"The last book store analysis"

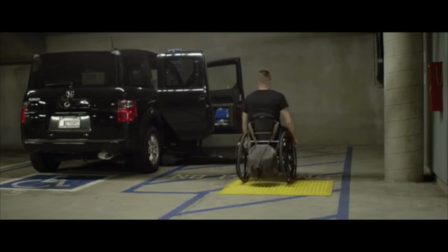(4:02)
And then here we have a long shot to show obviously what's happening, the car's opening, and to actually, this is more an informational shot as we're actually seeing how it opens and how it helps his life.
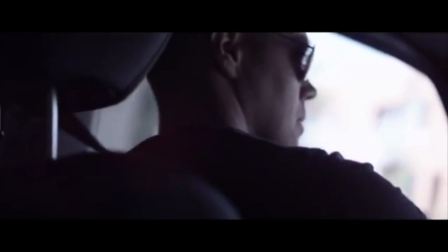(4:14) At the warehouse, we sort everything that comes in through big.
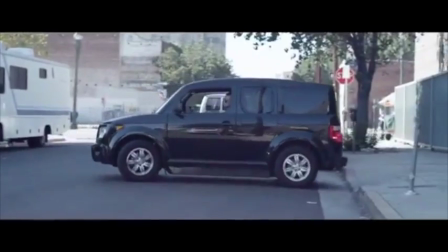(4:17)
So the close-up on how he deals with his problems, and then how he's actually getting on fine, but he's always talking about his bookshop.
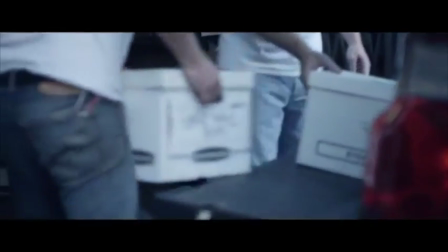(4:26)
His disability doesn't seem to be too much of a hurdle or a barrier for him to get over.
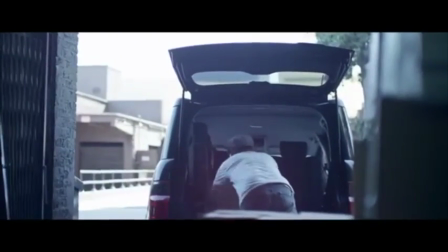(4:31) It seems like people are always selling books and always donating books, so it keeps us pretty busy.
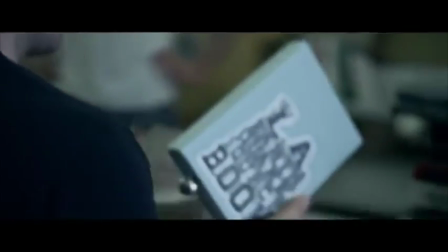(4:39) LA Earthquake source book. Should be useful one day.
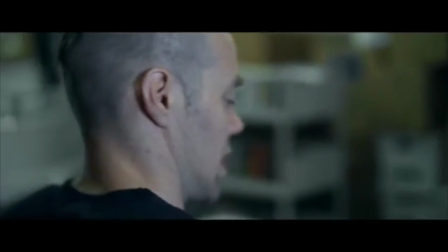(4:43)
So all the shots are a very, very low depth of field, all the ones that are close up to him,
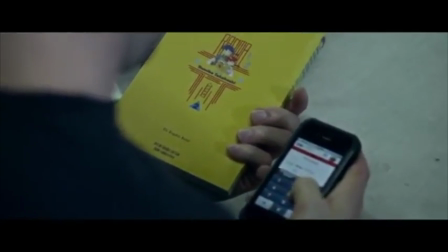(4:48)
which means that obviously he's very pin sharp and in focus, and then the rest of his background is out of focus,
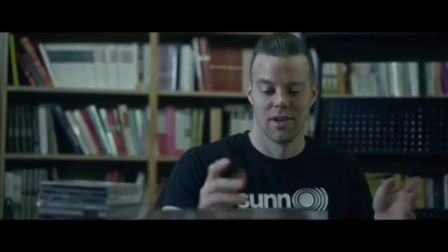(4:54)
and this seems to be quite common as well of a documentary.
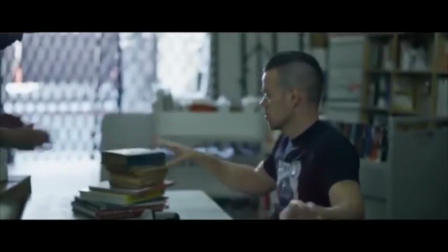(4:57)
And there's a focus pull there, so you've obviously got him always as the main focus of what's happening in the documentary.
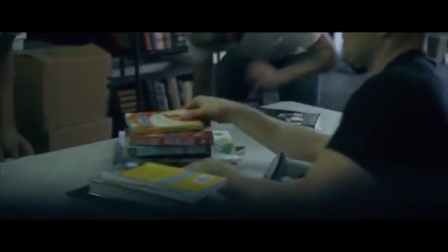(5:03)
So this seems to be quite common of documentaries in general. It's just to follow one character and always focus on them.
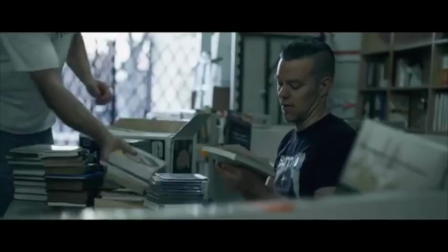(5:10)
However, we may, as we're about to find out in this documentary, we may actually also talk to like a subsidiary kind of character.
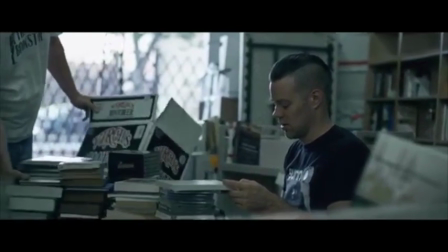(5:18)
For example, his friend who helps him.
I found $500 one time.
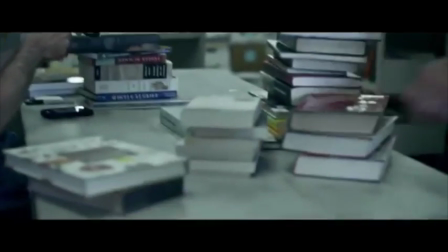(5:24)
Note how also in the documentaries he's also very central, and you've got leading lines in that shot there,
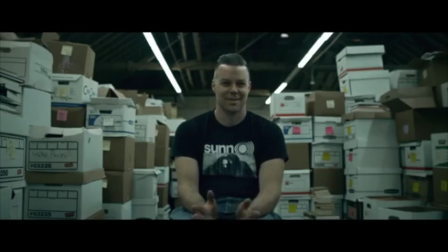(5:30)
which are the lights leading towards him, and then all the books sort of go in a sort of V shape around him.
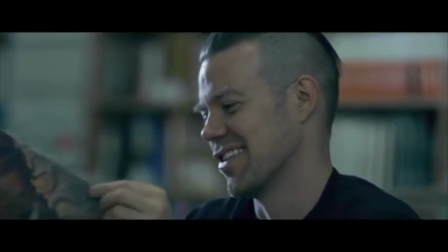(5:35)
So I think the composition of these shots are quite well thought out, more so than the average viewer may look at.
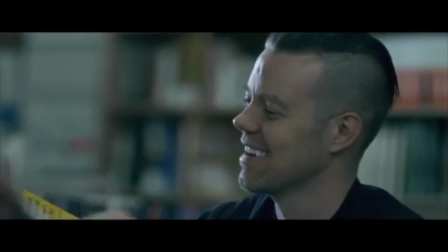(5:42)
It's not even on that book, it's on The Miracle of So again,
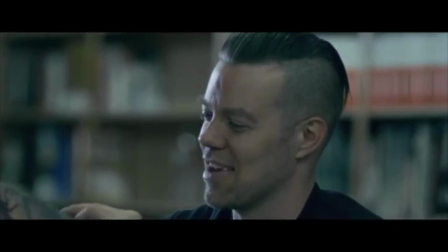(5:46)
we've got that very shallow depth of field with him in focus and the close-up of him showing his emotion.
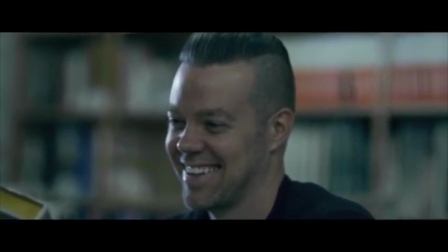(5:52)
So again, we're sort of getting drawn to our character in general, and we're beginning to sort of have happy times and sadder times with him.
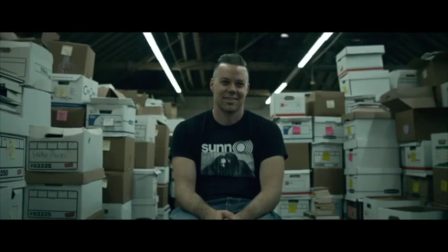(6:00) You never know what to expect. It's a treasure hunt, not just the books themselves, but what's inside.
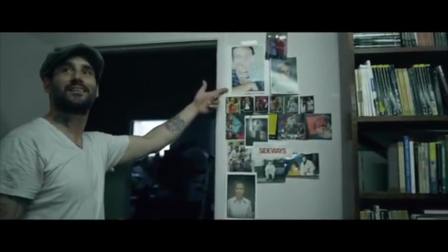(6:05)
So here we are talking to a subsidiary character, as I put it earlier.
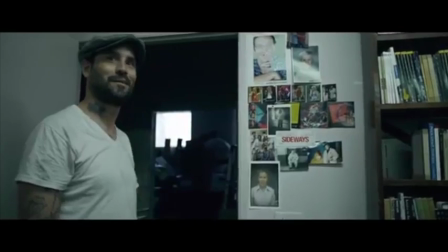(6:10)
So obviously our main focus has always been on the main character, but people who are part of his lives we also may speak to as well.
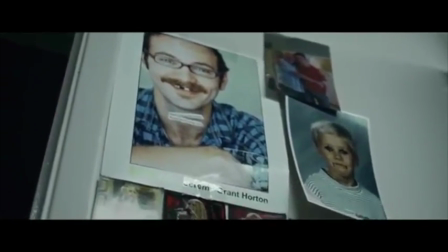(6:19)
And again, there's the close-up on what he was talking about.
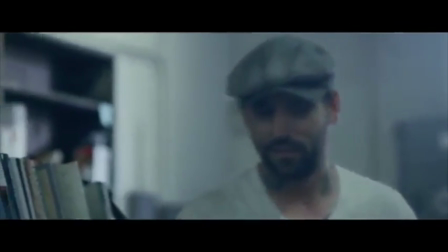(6:23)
So the man with the hat was talking about a photograph they found, and then the camera cut to the photograph.
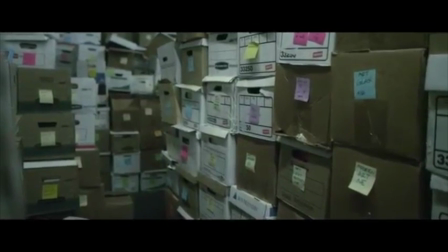(6:28) So we always need to have visuals linking to the dialogue that's going on in a documentary.
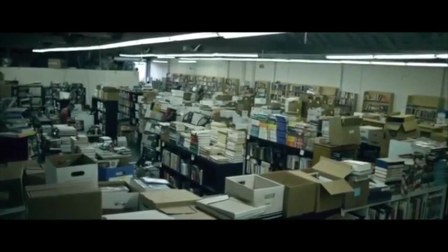(6:33) You do the math, there's hundreds of thousands of books in here. No, the stacks never get smaller.
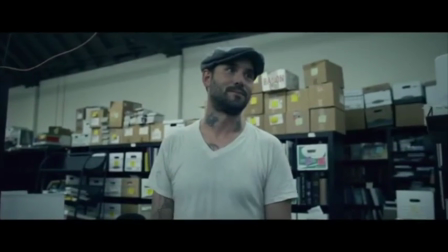(6:39) It just keeps growing and growing and growing in here. It's unbelievable.
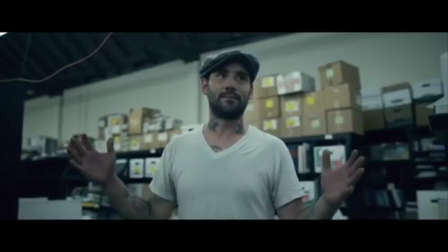(6:44) Like, to organize this place, it's a lot of work.
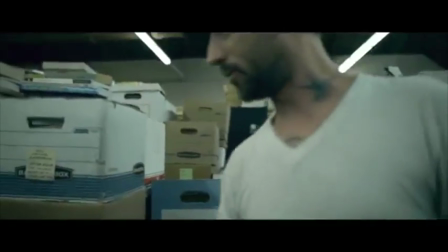(6:49)
So there, we've spoken to the subsidiary character, but obviously we know that the main thing's not about him, as he's not the main person with the most amount of screen time.
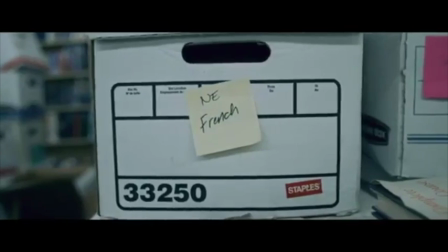(6:58) I used to work at Book Soup for 4 years before I came here.
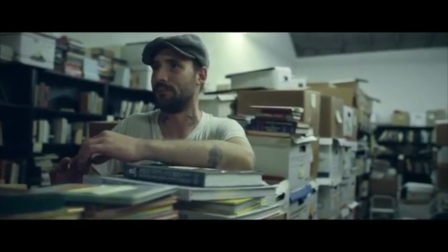(7:02)
So again, in the documentary, it seems as though we have lots of sort of shots that aren't of what's actually going on.
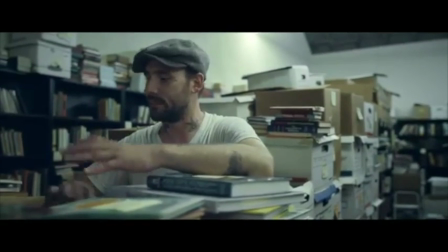(7:10) Just I wouldn't know how to put it, to be honest.
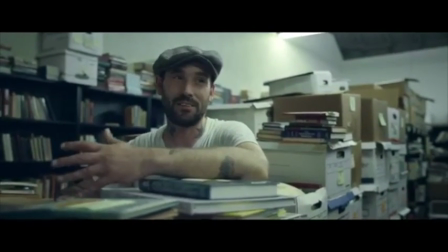(7:13)
Like maybe external shots or environmental shots, like stuff that's not of the exact character talking, but it's also not what they are talking about.
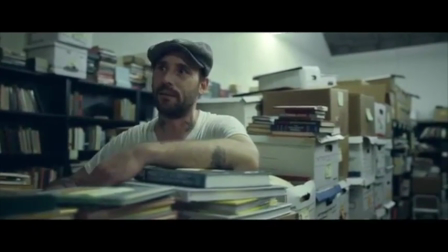(7:20)
For example, when they showed those boxes just a minute ago, they're sort of just filling shots,
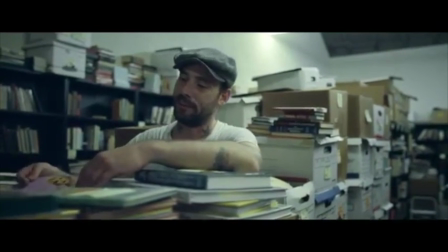(7:24)
but they're also there to show they're there for a purpose, in that they're showing how they have a filing system of post-it notes.
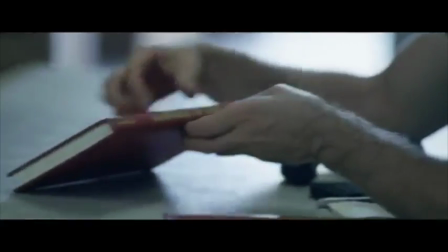(7:31)
And that's also perhaps key to what could supposedly be the narrative in this documentary.
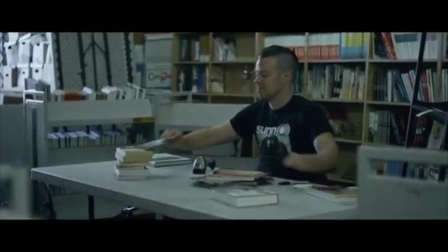(7:36)
Is that it's a great deal of work to actually sort out all the books and to keep them in good order and to know where they are, etc.
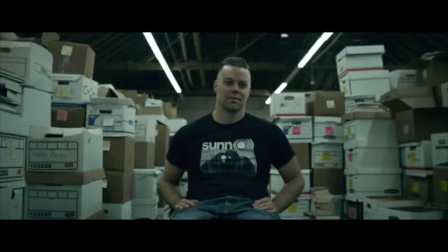(7:46)
So there again, we're given that same shot that we've already seen. So perhaps it may be common to reuse shots in this documentary,
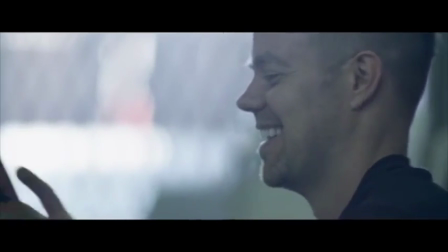(7:54)
because they've reused that shot, they've used it twice now, and again we've got a close-up, so a lot of the same stuff's kind of repeated,
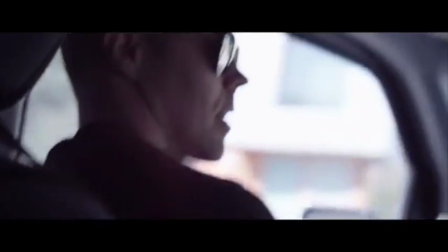(8:01)
and then we have a fade to black to sort of compress time, as it were.
And now we're talking about when he moved to LA.
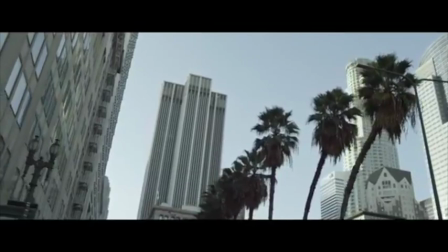(8:08) I think shortly after my parents divorced and my girlfriend broke up with me.
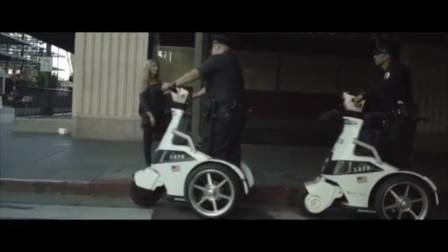(8:14) I had torn my bicep.
So here, all these shots that we're seeing of the police and just general life in LA,
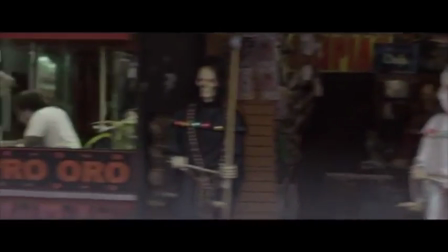(8:21)
we've got no speech, we've got no actual sound for them.
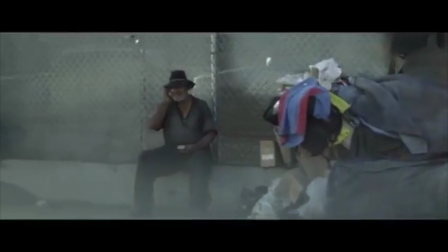(8:25)
We've only got the voiceover, so our focus is always on what he's talking about. But then obviously we can just see some quite
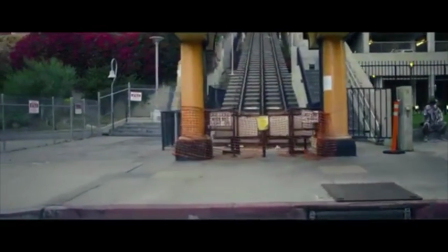(8:33)
interesting and thought-provocative shots to see whilst he's talking.
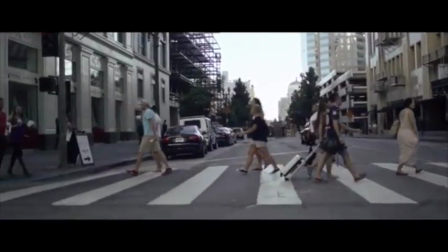(8:39)
So it's never really, it's stopping it being dull, which is very useful for us.
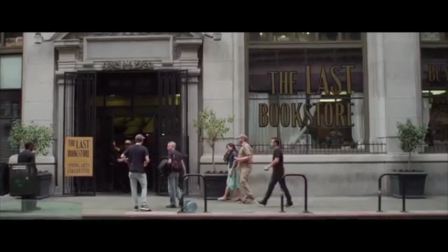(8:45)
And then obviously we have the long shots surrounding, to show the whole surrounding of the last bookstore, and then back to his voiceover, which he seems to be doing commonly.
This tiny little studio apartment. But this one guy that I knew, this friend of mine, he kept hassling me to open up a store for a couple of years, really. Until finally I relented and was like, all right, there's a space open up across the street from where
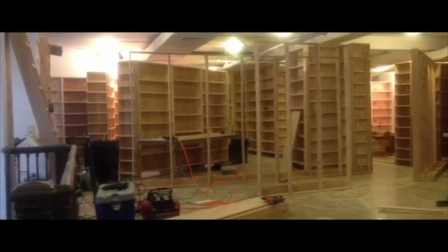(9:09)
I live. So obviously now we're doing flashback shots to when the last bookstore was actually being built.
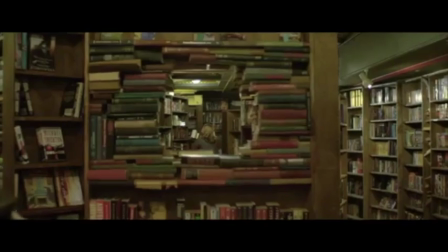(9:14)
So that's also very common, as I said before, flashbacks and flash forwards. Note how this shot goes through the bookshelf, which I think is great.
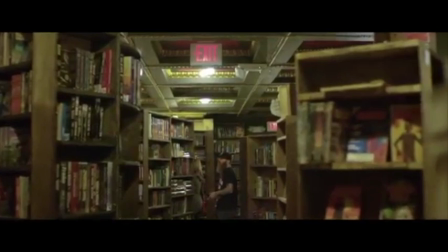(9:23)
As you know, it's sort of quite an experimental shot, like quite a different shot,
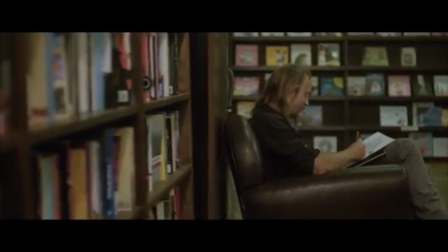(9:28)
which the cameraman is obviously working with in his techniques. And then we've got some more close-ups of what people are doing.
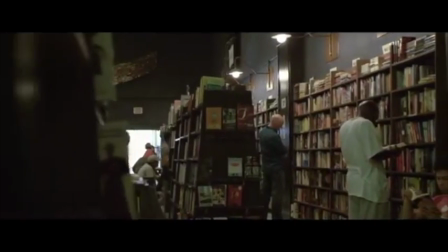(9:35) I definitely think the bookstore has changed.
For example, we've got their faces to show emotion, but then we've also got what that man was storing, for example.
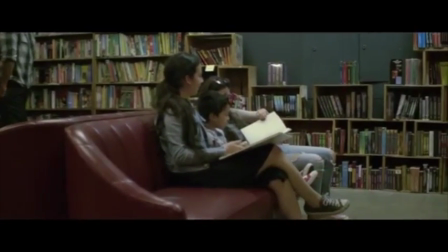(9:42)
So we're sort of interested in our characters, with the same main character just doing the continuous voiceover.
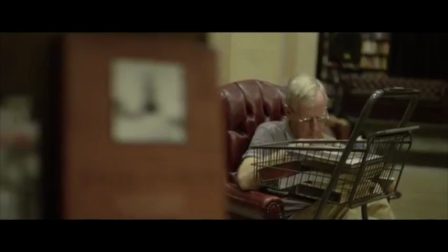(9:50)
Sort of the main voiceover, I seem to think it kind of writes the narrative for us,
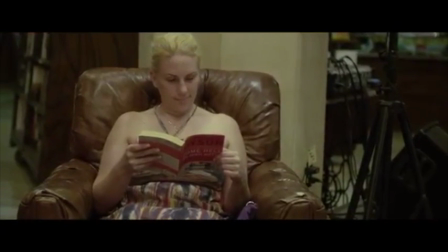(9:57)
So, whereas that's different in a documentary to, say, a drama, where in the documentary the actual voiceover seems to be leading the narrative,
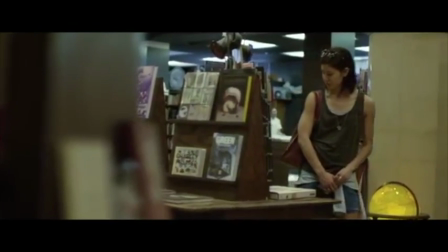(10:05)
whereas the action and the dialogue leads it in a drama, say.
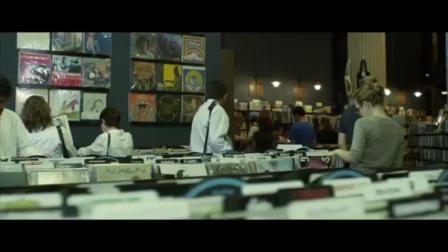(10:11) We've tried to add a real.
And also note the music that's come in recently, which sort of brings our feelings and emotions positively up
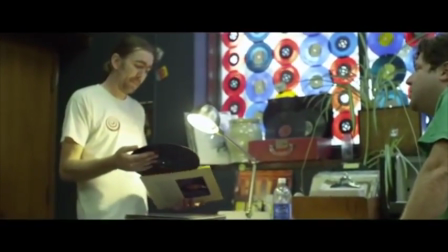(10:20)
as an audience, which sort of was like in the other documentary where you have music to complement the voiceover.
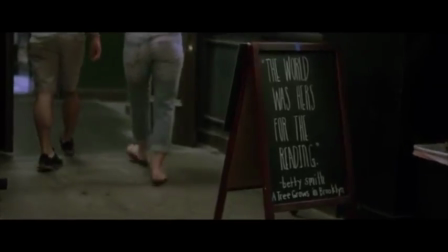(10:26)
It brings the whole thing as a whole, I don't know, to a kind of different vibe really.
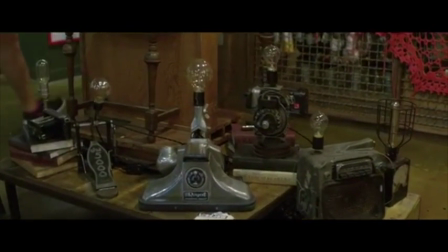(10:35)
And again, obviously we've got shots like showing the stuff within the shop. So like those old telephones, for example, and just lots of shots that seem as though they're filling, like this one here.
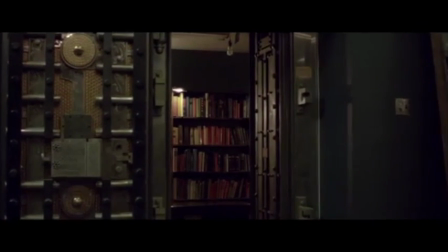(10:47)
They seem as though they're filling up time, but actually they all have a purpose.
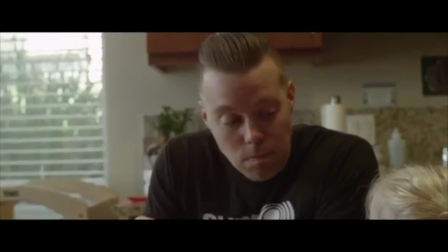(10:51)
They're showing what's within the bookstore and what it's like, rather than just showing it as a whole in like one long shot, say.
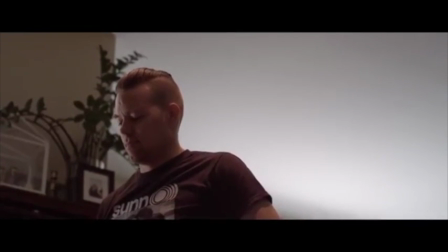(10:58) I've lost things in my life much more.
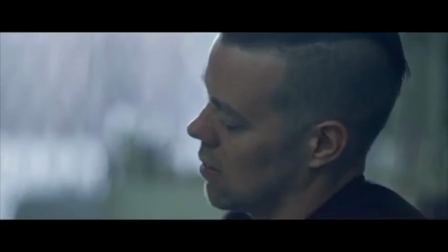(11:03)
And note how there we have a close up on what he's doing to show it's like quite hard work.
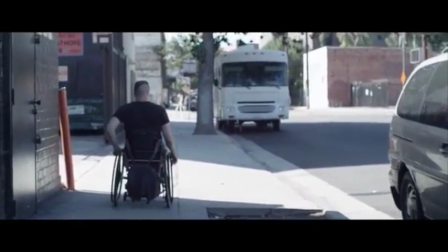(11:07)
So we're showing him as a worker, as in like moving all the books, and we're seeing more close up of what he's actually doing with his time.
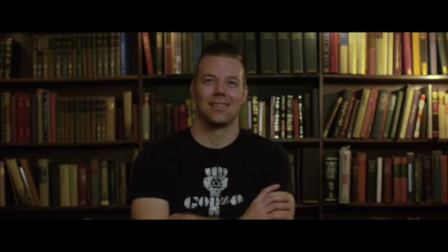(11:14) No big deal. So yeah, no fear.
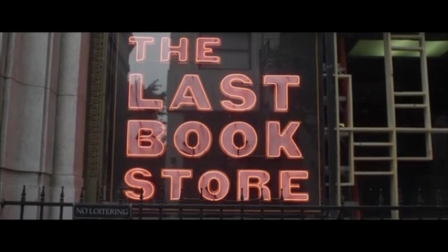(11:20)
And then again we have the last bookstore almost as an end title there, and then obviously the credits.